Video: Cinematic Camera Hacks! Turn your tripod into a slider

All right, today I'm going to show you how you can get the slider and dolly effect from your tripod.
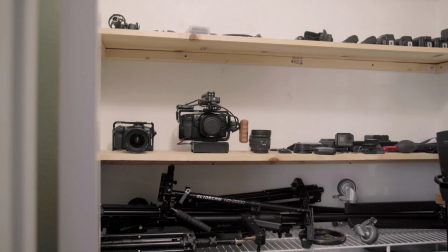What's going on, everybody? My name is Jordan Pomano, and if this is your first time checking out the channel, welcome. I hope you find this video helpful. So I was shooting a video a few days ago and I realized I was using this technique that I learned like 10 years ago when I first started shooting videos, and that is using your fluid head tripod as a crane, slider. You can get these really cool dynamic movements all in your tripod. So that's what I'm going to show you today.
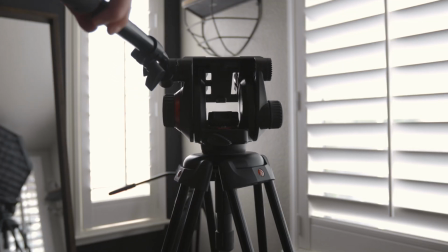[0:30]
Let's get started with it. So I'm using the Manfrotto 504 HD tripod.
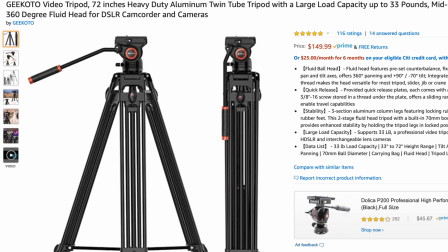[0:35]
This is $650, but there are a lot of fluid head tripods for under $200.
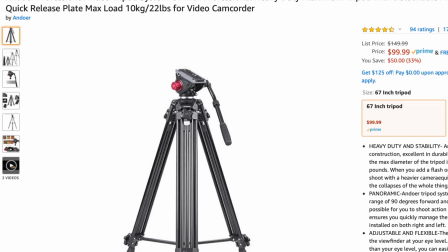[0:40]
I'll be sure to leave a link on those below.
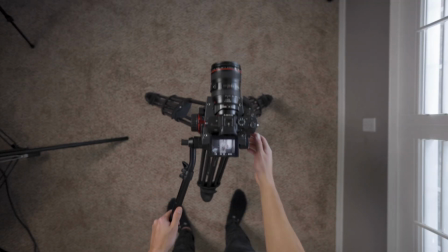[0:42]
So for the dolly in and out movement, you're gonna wanna place the tripod with one leg towards you and center up your camera so that it's facing straight forward.
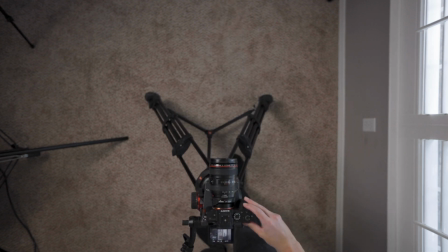[0:49]
I like to tilt the tripod forward and get the camera adjusted in the right way so that it's not tilting the wrong way once you start moving forward and backward.
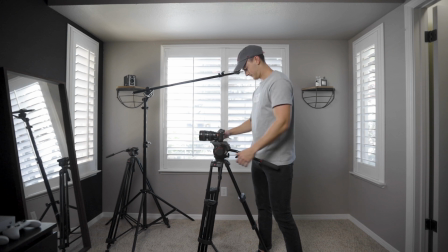[0:57]
After that, you're gonna lock the pan, but keep the tilt engaged because you're gonna be using that to keep the camera level as you start pushing forward.
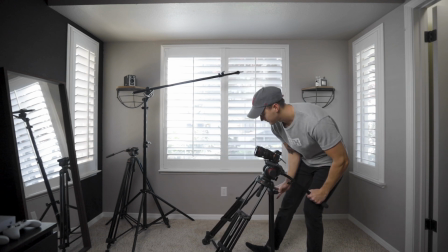[1:03]
Once that's set, bring the third leg back and retract it so that you have more forward and backward motion and you're ready to go.
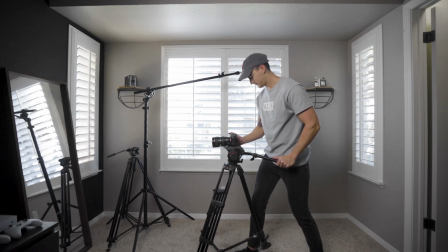[1:09]
So for this movement, you're simply just pushing the tripod forward and backwards while keeping that tilt in the same position to get that slider effect.
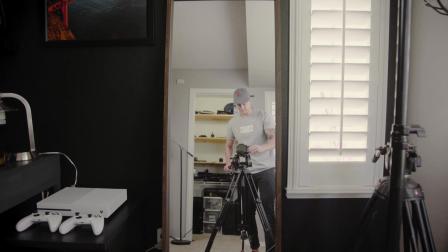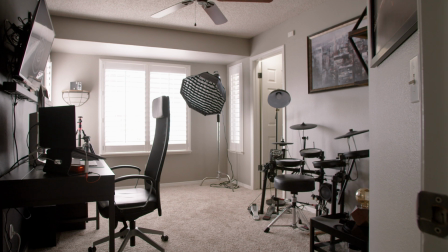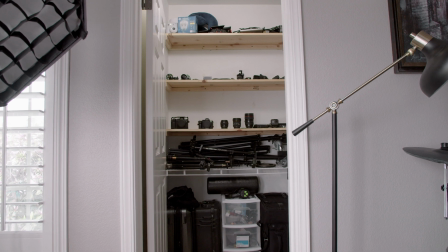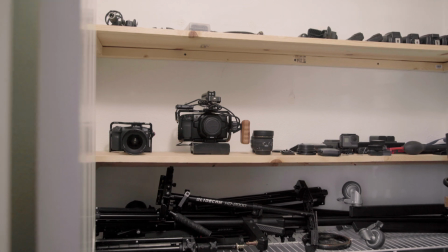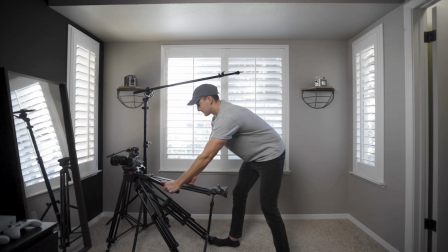[1:39]
For the jib style movement,
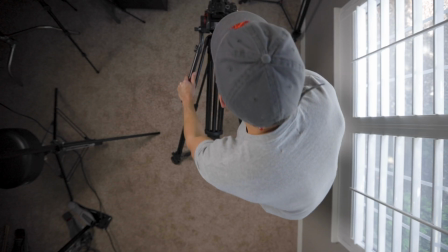[1:41]
it's basically the same idea except for you extend the legs completely so that way you can bring the camera up higher and lower, getting a more dramatic move.
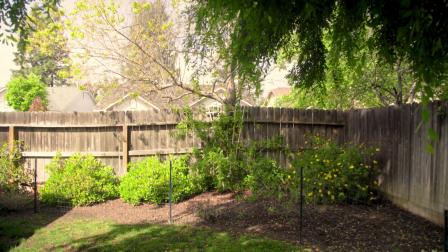[1:48]
This shot's great for an establishing shot of your scene or the end shot of your scene where you want to reveal something that's higher up,
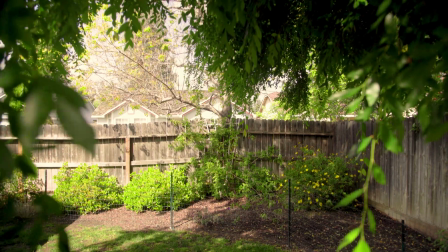[1:54]
or you're moving away from your character from a lower point all the way up into, let's say, a tree or something.
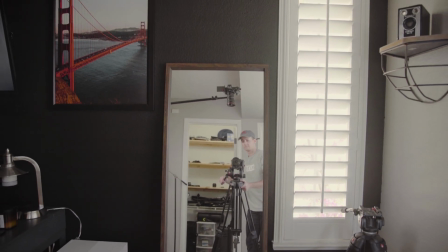[2:05]
So we've covered the dolly movement. Now let's move to a trucking shot, which is side to side.
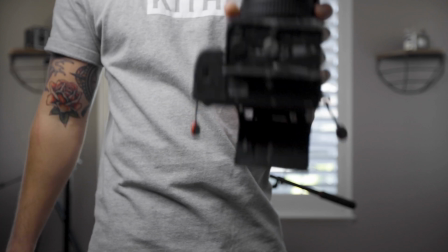[2:09]
All you have to do is rotate the quick release plate 90 degrees and throw it back on the tripod. Now set the tripod with that third leg either to the right or left of you,
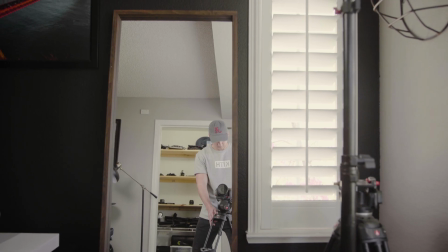[2:17]
and you're going to use the tilt of the head to keep your camera level. With a little bit of practice, you're going to be able to fine tune this as much as possible.
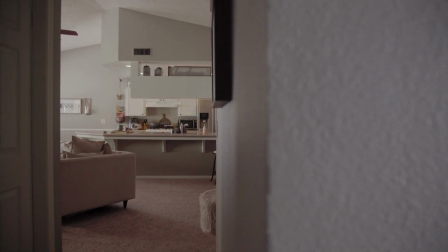[2:24]
Now you're not going to get huge movements from this, but it's nice to use as a reveal shot or just getting a little bit of motion in your shot. And there you go, all you need is a tripod and you can get more than just a pan and tilt movement out of this thing. Now sure, you can do this all handheld now with stabilized sensors and then just throwing warp stabilizer on it, but I feel like there's more room for error there. You know, you have to control every axis of movement with your hands, but when you do this, you've got camera on tripod, you've got the stability there because you've got a third point of contact and you're using the weight of the tripod, you're using the flow of that to get these movements, which is going to be a lot more natural. I've been using this technique for years and I love being able to get these little movements out of a tripod. It's just a way of getting more out of less gear, which I'm a big fan of. One of my favorite things about this movement is that kind of jib up and down effect that you get as the tripod's kind of lowering and pushing in or pushing out. It just gives it a more dynamic look. That's going to be it for this video. I hope you found it helpful, and if you did, be sure to hit me up in the comments. Say what's up, tell me a story. I'm at home all day, which you should be too, so you can imagine I'm very bored. I could use a story. Subscribe to the channel if you're not already, and I will see you all in the next video. Peace.